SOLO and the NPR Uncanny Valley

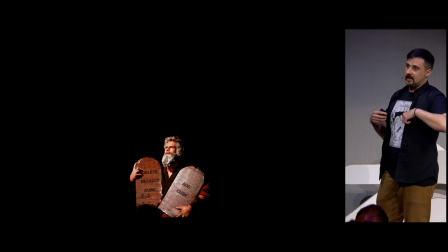[7:54]
So with this talk I want to talk about these guiding
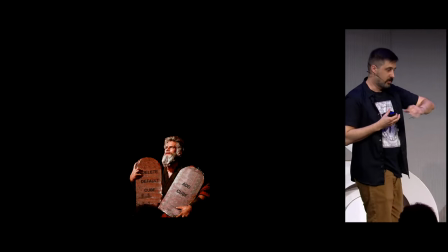[7:59]
principles that helped me with along the productions to deal with how
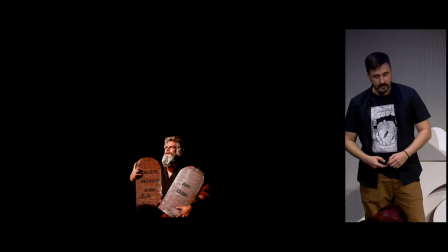[8:05]
do I generate those 2D inputs and the first one and the most important i think it's
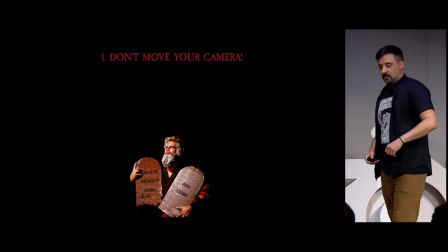[8:10]
don't move your camera i think more of the problems with uncanny valley in this
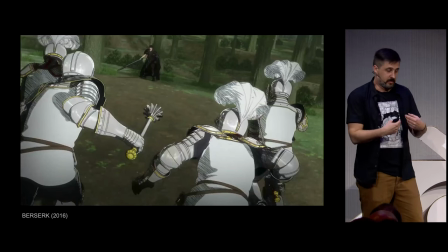[8:15]
kind of productions play please becomes with moving moving your camera it's something that in 3d it's almost for
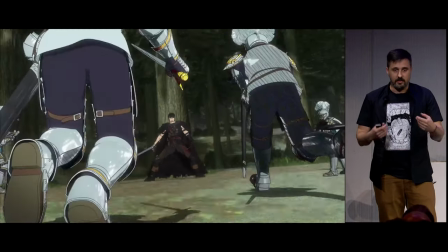[8:24]
free but in 2d yeah it's something that is more difficult and the animator have a struggle,
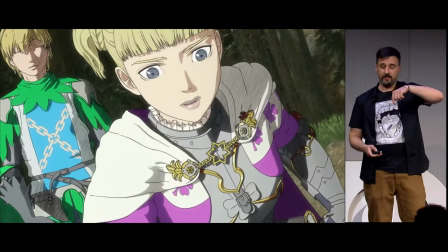[8:32]
if you can pass to the next one,
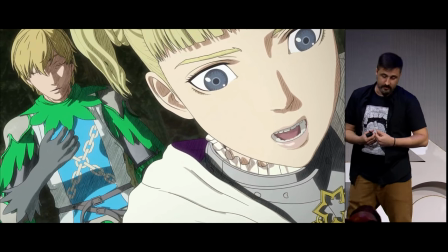[8:34]
that we commonly see in 2D another kind of solutions,
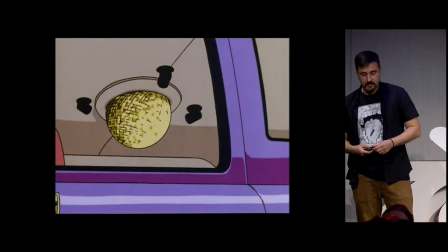[8:43]
creative solutions to deal with these camera movements and in
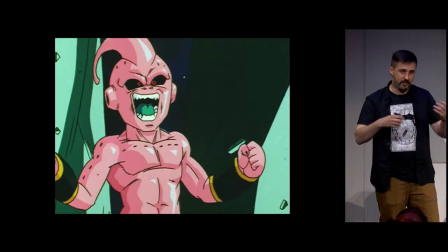[8:51]
the first place you will need to understand how a 2D animator has solved this problem and then you have to translate this.
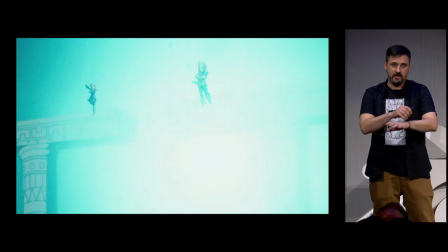[8:59]
But first of all, if you can, just don't move the camera. Next one.
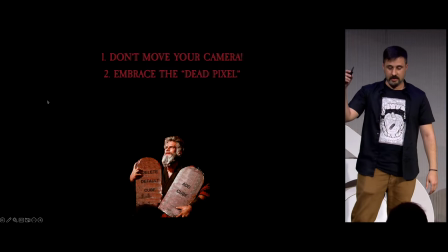[9:07]
How about it? Yeah. Second one. Embrace the dead pixel.
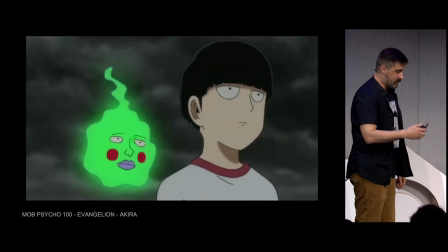[9:11]
Back in the days, this is a video, Japanese animation shake the industry by reducing cost,
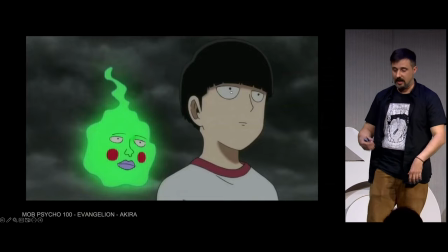[9:18]
solving a whole acting thing.
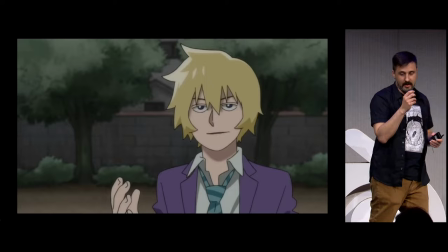[9:24]
solving an acting, just moving the character's mouth or even moving
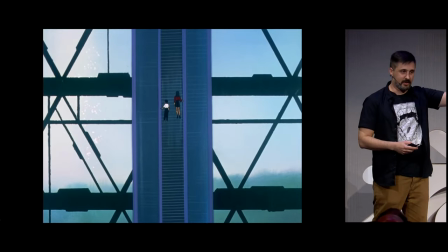[9:31]
away the camera and having a conversation at 20 meters from our characters.
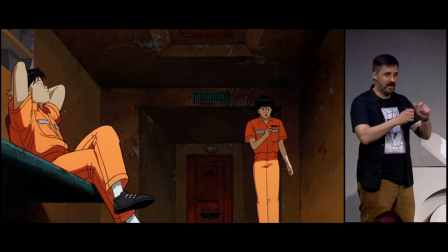[9:37]
And in 3D productions, 3D animation, we tend to animate everything because that pixels look unnatural.
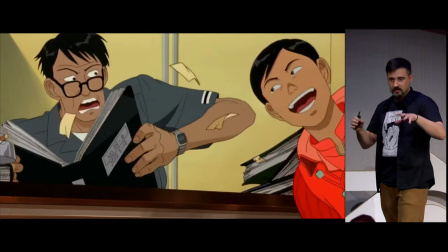[9:46]
But even high detail 2D productions have these resting moments because we don't want that animators
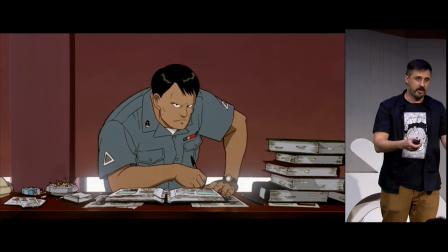[9:53]
so we have to look for the resting moments to convey that to the animator has been involved in the in the process.
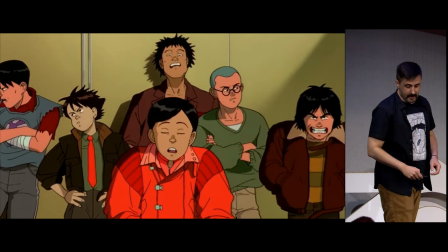[10:02]
Next one. The next principle is flat shading.
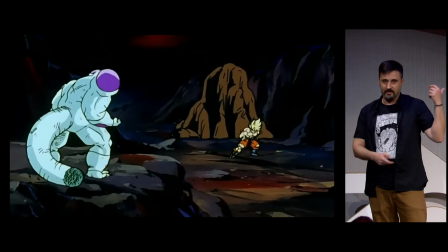[10:09]
I bet most of you know what's going to happen with the rock of the background of this of this shot
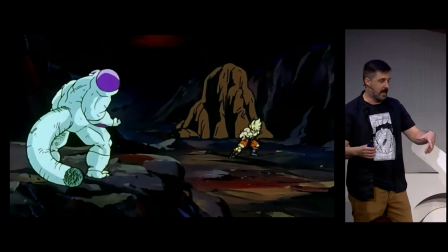[10:16]
and this is a video and yeah um animated assets will you play play please
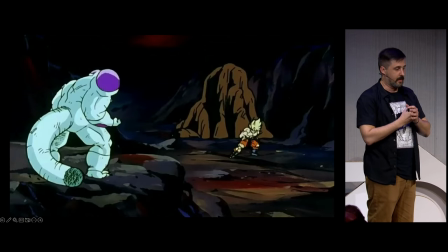[10:25]
animated assets i have um simpler line
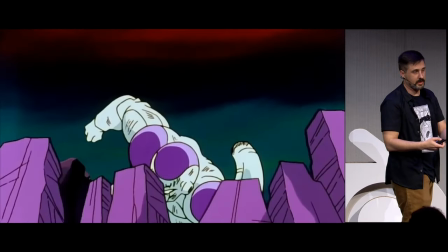[10:30]
work and color work just for your reason because it's cheaper so
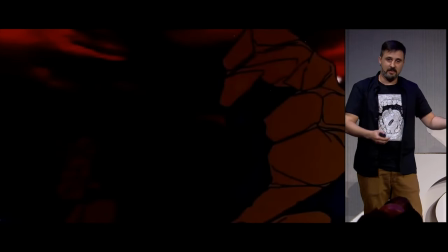[10:35]
this is something like the stop motion example right you don't need to deal with these issues in
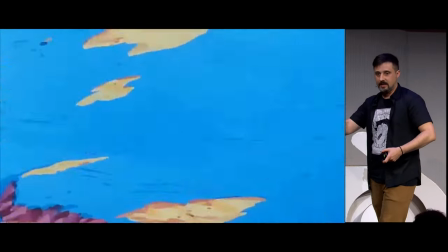[10:40]
3d because you have your high detailed asset and you can put it on everywhere but if you
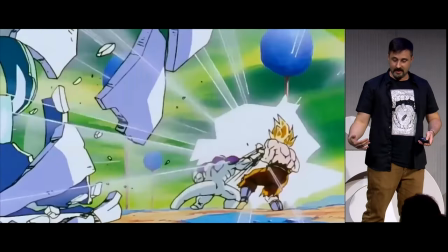[10:45]
start to make these certain errors at the certain errors in your production
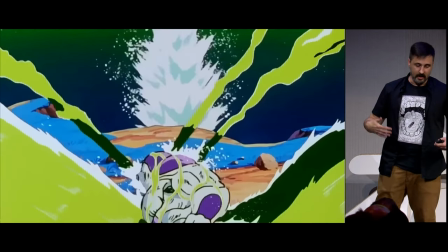[10:50]
you start evoking the to the deception right
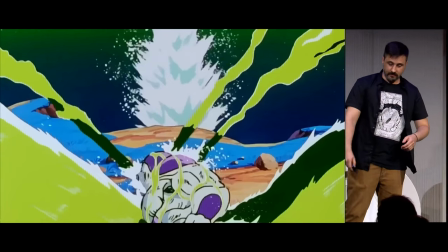[10:55]
next one uh we
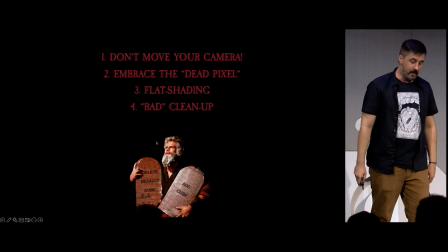[11:00]
pass it yeah bad cleanup by bad cleanup ready for the video
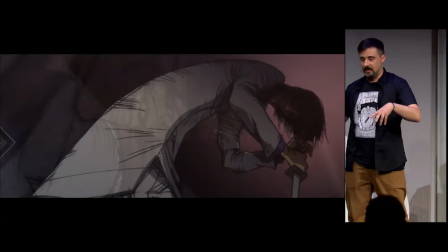[11:06]
by bad cleanup what I mean it's at the presence of vibration and inconsistencies
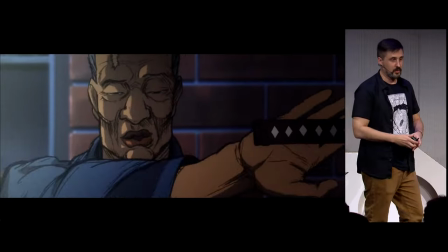[11:13]
on the on the drawing to convey the hand was been struggling to
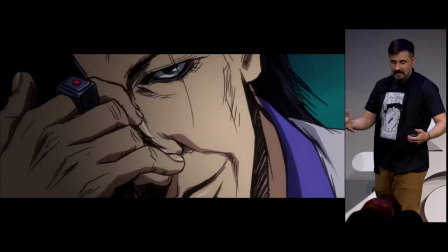[11:19]
maintain all volumes and yeah when 2d tries to be so precise it's something
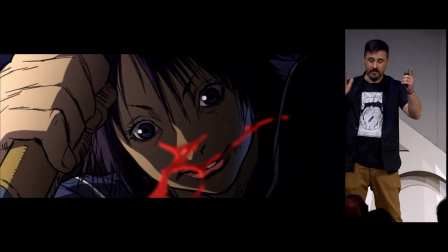[11:25]
similar to make something 3d you are trying to reach a certain perfection and
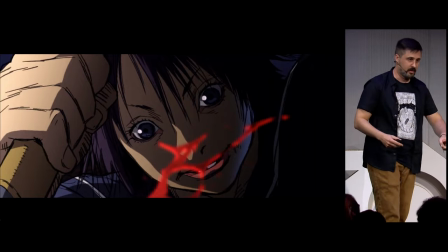[11:31]
I want to go to the opposite way. I want to go as rough as possible.
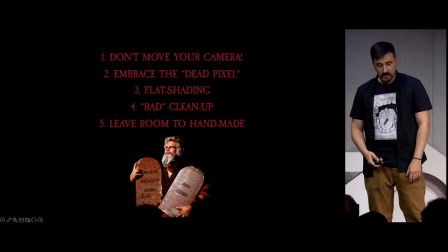[11:36]
It might feel bad but it will less 3D for sure. And last but not least, leave room for handmade solutions.